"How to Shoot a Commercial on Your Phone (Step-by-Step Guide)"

So typically a Coke commercial is incredibly expensive to create,
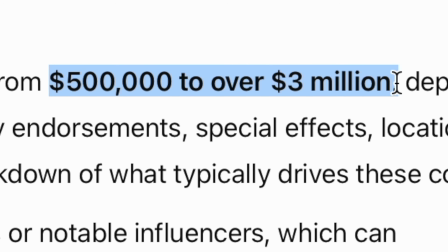[0:18]
ranging anywhere between $500,000 and $3 million depending on the concept.
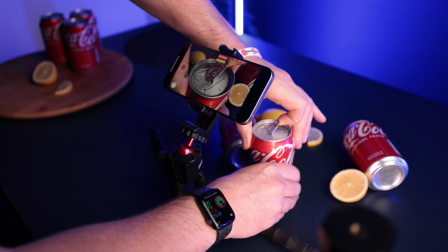[0:23]
But today I'm going to be attempting to shoot one at a fraction of the cost. In fact, I'm going to be shooting everything on my phone on this table.
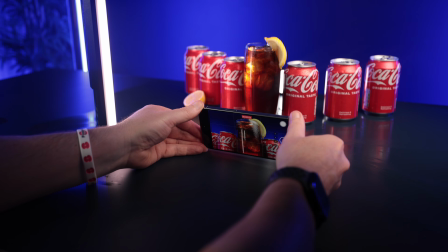[0:31]
I'm going to walk you through the process step by step, show you all of the behind the scenes, plus give you some tips so that you can do the same and create something similar. Now, this video is not sponsored by Coke in any way. This is purely for educational purposes, but this video is, however, sponsored by Motion Array.
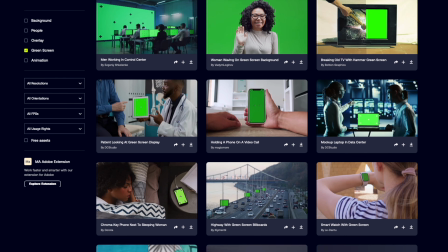[0:47]
I'll be using Motion Array later in this video to help create the final sequence.
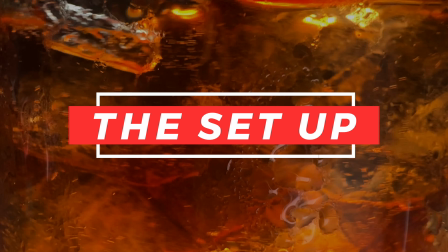[0:51]
Okay, let's jump straight in and I'll show you the setup. So on the table here, I've got some Coke cans, some lemons.
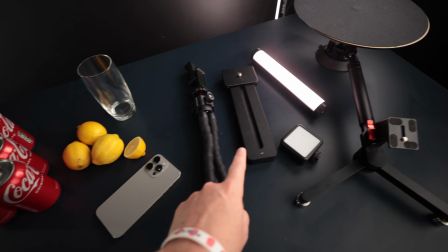[1:00]
These will make great props. I've also got a few accessories to help with filming. I want to capture a good mix of handheld shots to show you that you don't need lots of fancy camera gear to create something like this, as well as some more unique tools for some more creative shots. Now, for simplicity, I'm going to try and shoot this commercial in chronological order as much as possible.
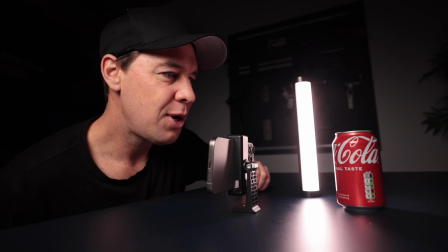[1:19]
So let's set up the first shot and dive straight in. Okay, so I've got a can on the table, I've got my phone in this phone holder,
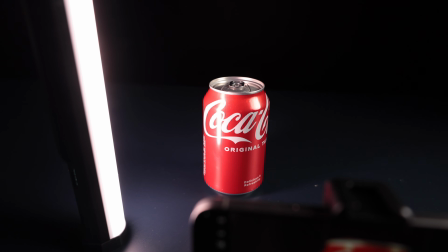[1:27]
and I've got this small tube light lighting the can, but there are a few problems with this shot.
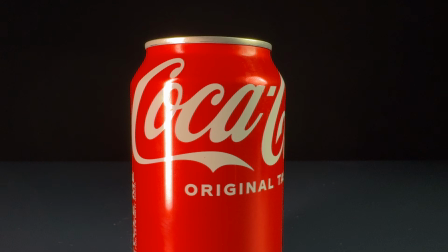[1:32]
Now, the first is lighting and colors. At the moment, this can just doesn't pop enough.
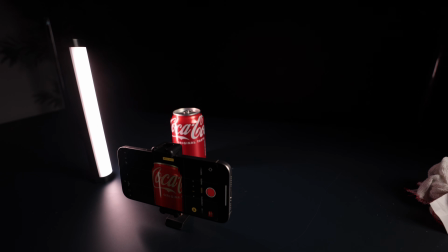[1:36]
It doesn't stand out as much as what I'd like against this black backdrop. So I want to add some light to this back wall.
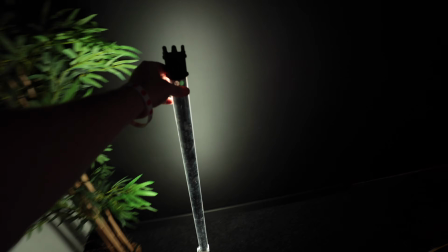[1:43]
Now, I've got these bigger tube lights that are perfect for this. These will help evenly light the backdrop.
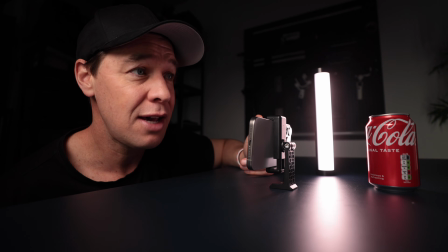[1:47]
But look, if you are doing something like this similar yourself, don't feel as though you need to have tube lights.
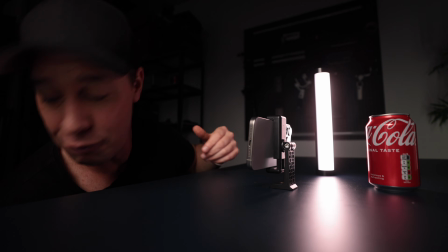[1:53]
I'm just using these because I have them. Before I had these, I was using these things here.
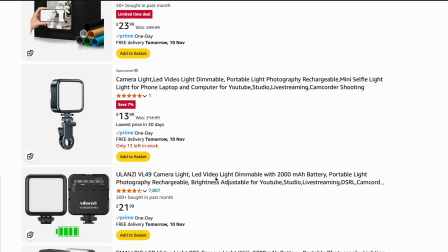[1:58]
I picked these up for 10 quid on Amazon. They're not as bright, they're not as good, but they'll do the job.
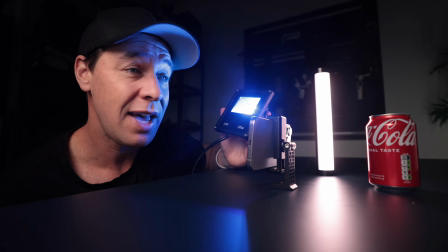[2:03]
So if you don't have anything like this, just use what you have or start with cheaper gear and work your way up.
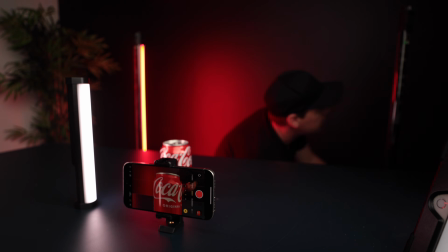[2:10]
Now, I could mimic the color of the can and light this wall red for a more on-brand effect, but to be honest, this just creates the same problem.
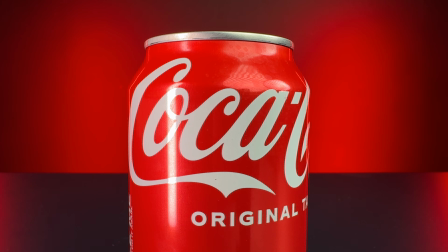[2:17]
It doesn't really make the can pop. If anything, it blends it into the background more. So how do we make this can pop?
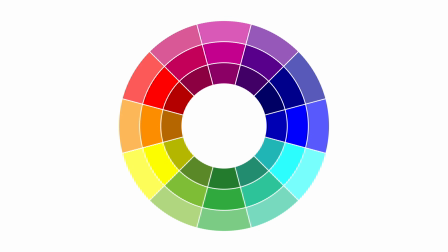[2:23]
Well, we use contrast. Let's take a look at the color wheel. What colors are opposite red?
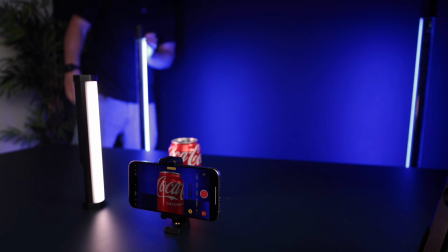[2:28]
We've got greens and blues. I prefer blue, so let's light this wall blue, and we now have a much more interesting look.
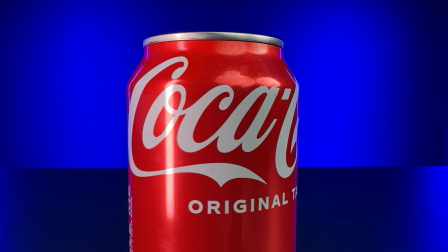[2:35]
The red really pops against this blue background. Now, the next problem that we have is that this can doesn't look particularly cold or refreshing, and nobody wants to drink a room temperature Coke. So I want to create the illusion that this can is cold, and we can do this by adding some fake condensation.
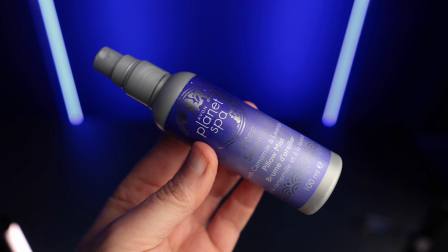[2:53]
So I've stolen my wife's spritzer, I've filled it with tap water, and by spritzing this can,
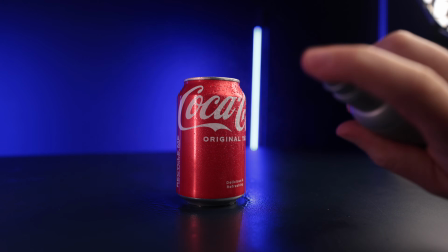[2:57]
we've now not only added more texture and interest, but it also now looks much more refreshing.
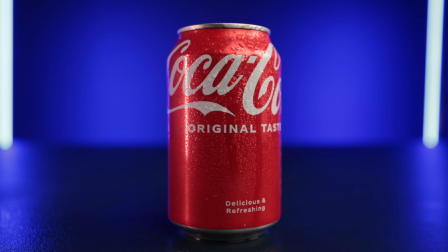[3:02]
This is what the can looked like before, and this is what the can looks like now. These water droplets are also going to add movement as well as reflect light. So a really great way of adding more production value to this shoot.
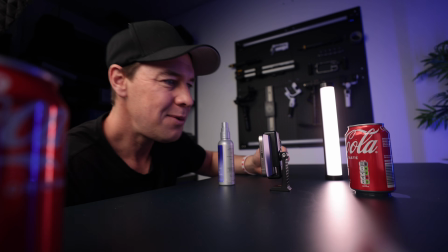[3:13]
Now, with this being one of the first shots of the sequence, I don't necessarily want to show the whole can straight away.
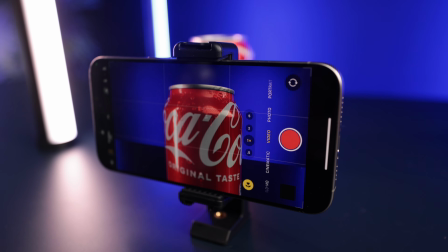[3:19]
I want to create a bit of intrigue and anticipation, so I'm going to do this by revealing the can slowly.
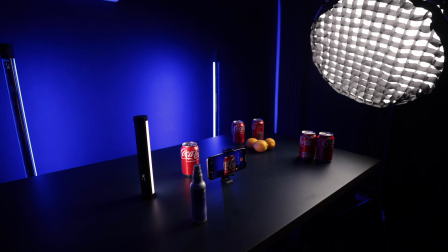[3:24]
So I'm going to switch off all of the lights apart from the lights on the back wall.
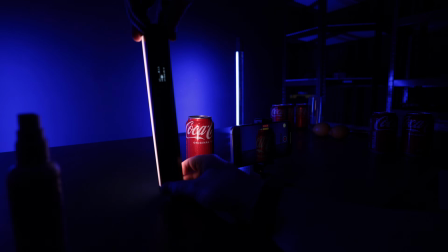[3:28]
This will create a nice silhouette, and then I'm going to spin my small tube light like this to reveal the can.
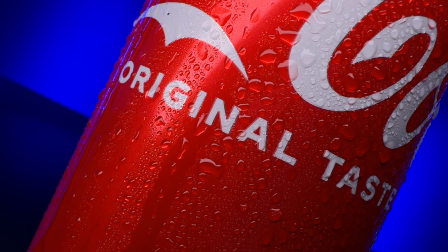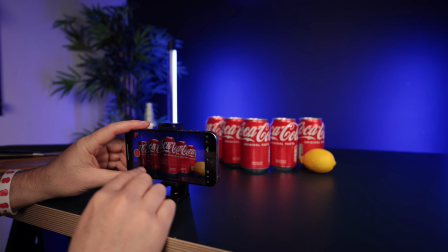[3:40]
Okay, pretty happy with how those shots came out? Let's move on to the next. Okay, so for this shot, I've got my phone low down on the table like this.
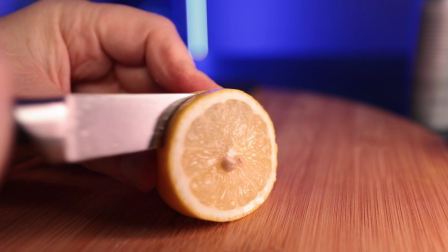[3:48]
I want to grab a shot of multiple cans. I don't know about you, but whenever I have a Coke, I like to have it with ice and a slice.
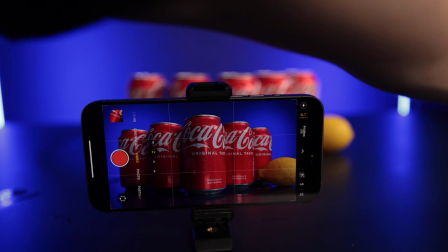[3:54]
So I want to try and replicate that refreshing feeling in this commercial.
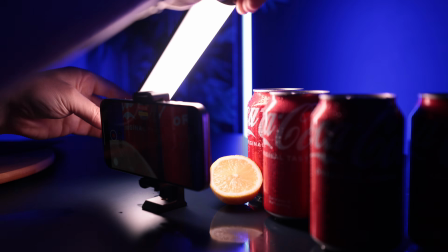[3:58]
I'm also going to lay some lemons next to these cans and do the same again, revealing these cans using this tube light.
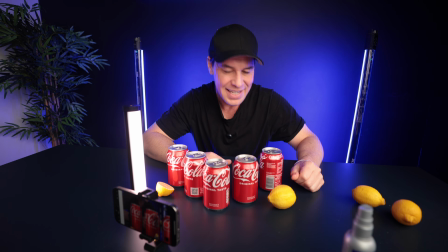[4:08]
Okay, so we've definitely got enough shots of static cans. Now let's add some movement. And essentially there are three ways that we can add movement to this sequence. The first is with light, like what we've been doing.
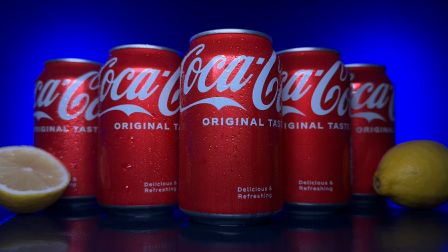[4:19]
The product is still, but the light is moving.